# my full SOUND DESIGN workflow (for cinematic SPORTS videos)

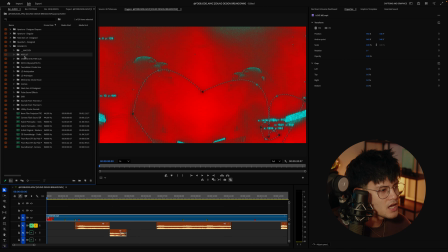(4:05)
And then outside of Ocular Sounds, I just have a bunch of folders that I've collected throughout the years. The main ones that I use are ones from Artlist. So I just have a bunch of sound effects that I've gotten from Artlist throughout the years, and I just put them into one folder.
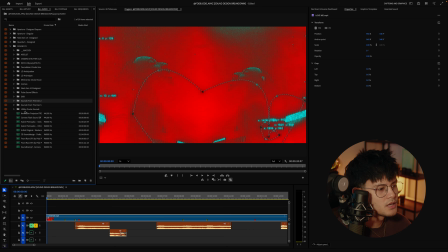(4:22)
And then these two packs, I use these packs all the time. Sounds from a Den and Sounds from the Den 2. This is created by Lobo Films and in collaboration with Ben Jackie, I believe. If I get that wrong, I'll put it on text somewhere.
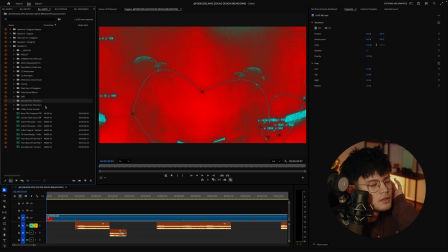(4:38)
And yeah, those are like the two main packs that I use outside of the Ocular Sounds. So if you have any questions about that, this is your answer. Ocular Sounds, Sounds from the Den, and some Artlist sound effects.
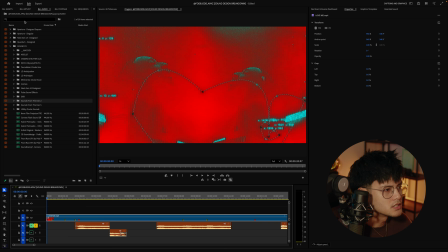(4:50)
So let's get into this. So what I've been loving lately is this sound. called Charge Camera Electronic Flash.
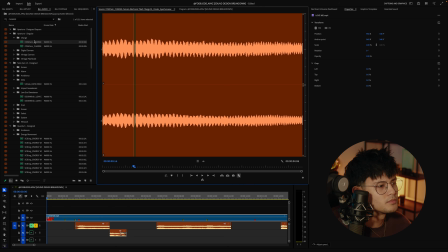(4:59)
People ask me all the time what this sound is. It's from the Ocular Sounds Pack Aperture. It's in their singular folder, and they have two different kinds. So there was that one, and then this one. I don't know which one I want to pick for this one. Let's see. I think I like this second one better.
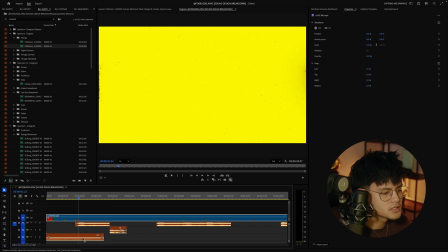(5:16)
So we're gonna put that in. So I want it to end about where it says "Love Me," so I can Command J to bring this up. Your clip speed and duration. Speed it up to not slow it down. Sorry, 200. Okay, too long. 180. Okay. Oh wow, that was just about right.
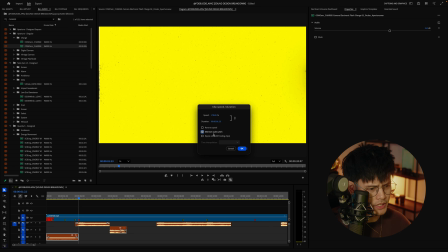(5:35)
And then whenever I speed something up, I will select maintain audio pitch. Not always, but I usually will.
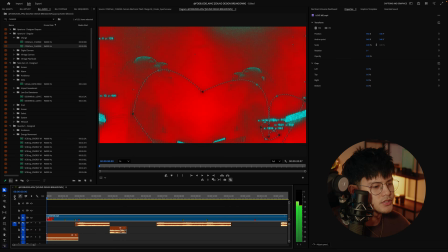(5:42)
Okay, so good start so far. Sounds pretty cool already, I think. And then here I want like a
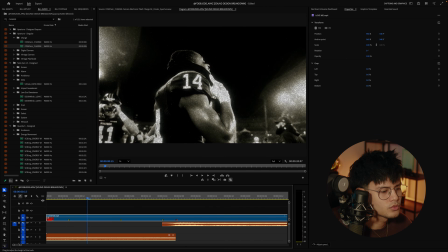(5:53)
ah, ah. So I think I do have a scream.
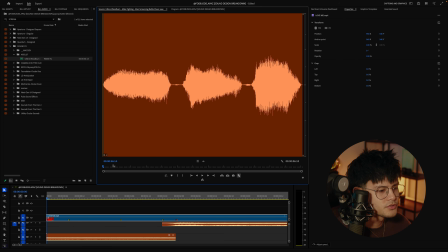(5:59)
This is just yeah, this is from Artlist. I just searched for a scream. If you don't have Artlist, you can even just record yourself screaming.
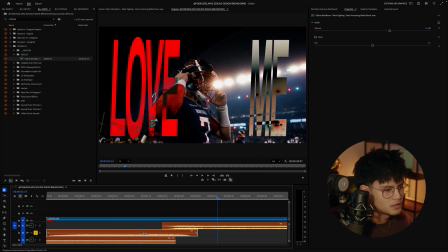(6:06)
But I'm gonna do that for now. I am going to speed it up a bit, 200%. Maintain your audio pitch.
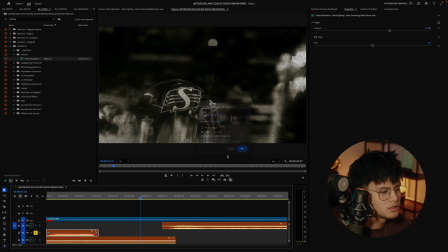(6:16)
Maybe even faster. Let's see how that sounds. And then what I'm going to do,
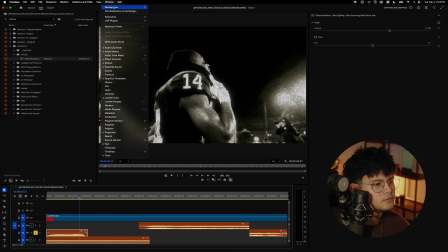(6:23)
so on audio 2, go to window, go to audio track mixer.
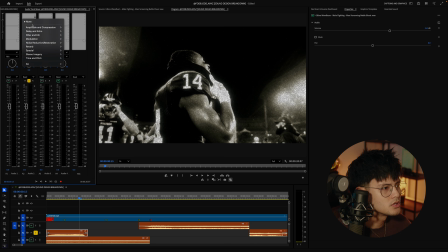(6:29)
And then on audio 2, you are going to look for reverb, studio reverb. This pretty much just adds like an echo. I'm just going to put the decay at max.
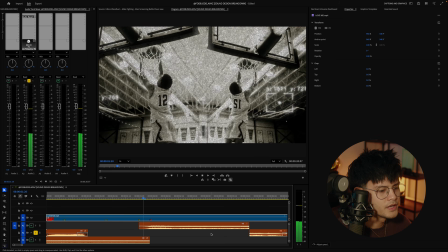(6:41)
So you hear that? Yeah, pretty cool. And it's perfect too, so I'm going to show without.
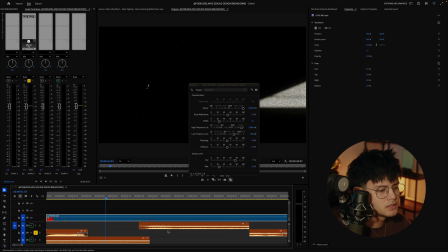(6:49)
It just cuts off, and we don't want that. We want that reverb.
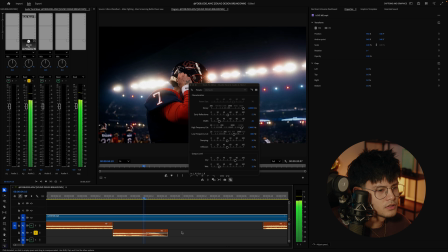(6:56)
And I want it here too, actually. Because I don't want the oh baby to just cut off. So what we're gonna do is turn this back on, and you'll see the difference.
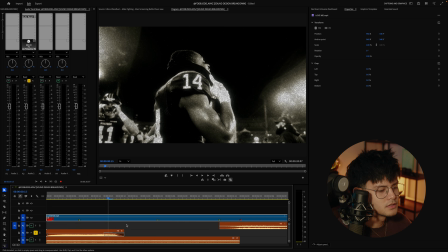(7:14)
Right. We're kind of cooking. Okay. I didn't really, just some context, I didn't really take any courses on how to sound design.
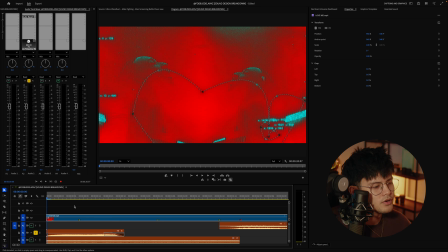(7:21)
I kind of just listened to what other people, like I'll see a video and I usually just will take inspiration, kind of see what kind of sound designs people use, and then I just go from trying out different sound designs.
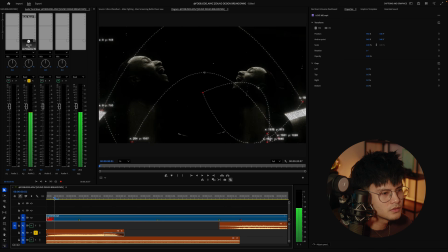(7:33)
That's kind of how I've developed this workflow. Okay, I think I want to add like a low pass.
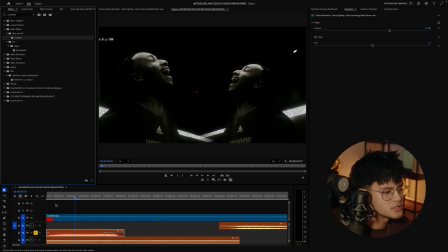(7:40)
This kind of makes it sound like your voice is underwater.
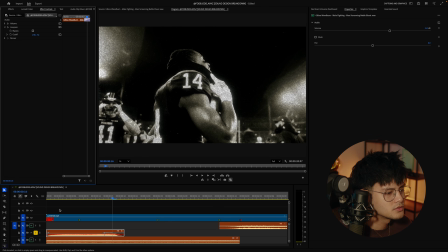(7:45)
And then if you lower the values, okay, too much.
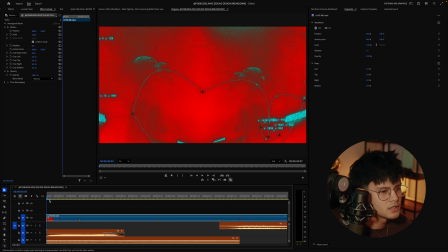(7:54)
Okay, I like that. Okay, I think I want to add like right at the beginning a texture with all the trace rate overlays. I want like kind of like a glitchy texture. So we're gonna go on to audio, look for ticker ramp.
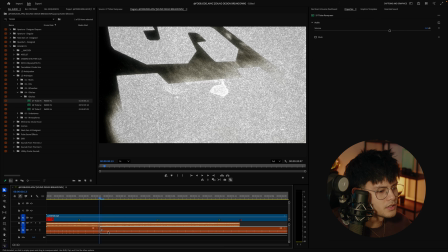(8:09)
See, and then cut it right here. Okay, nice.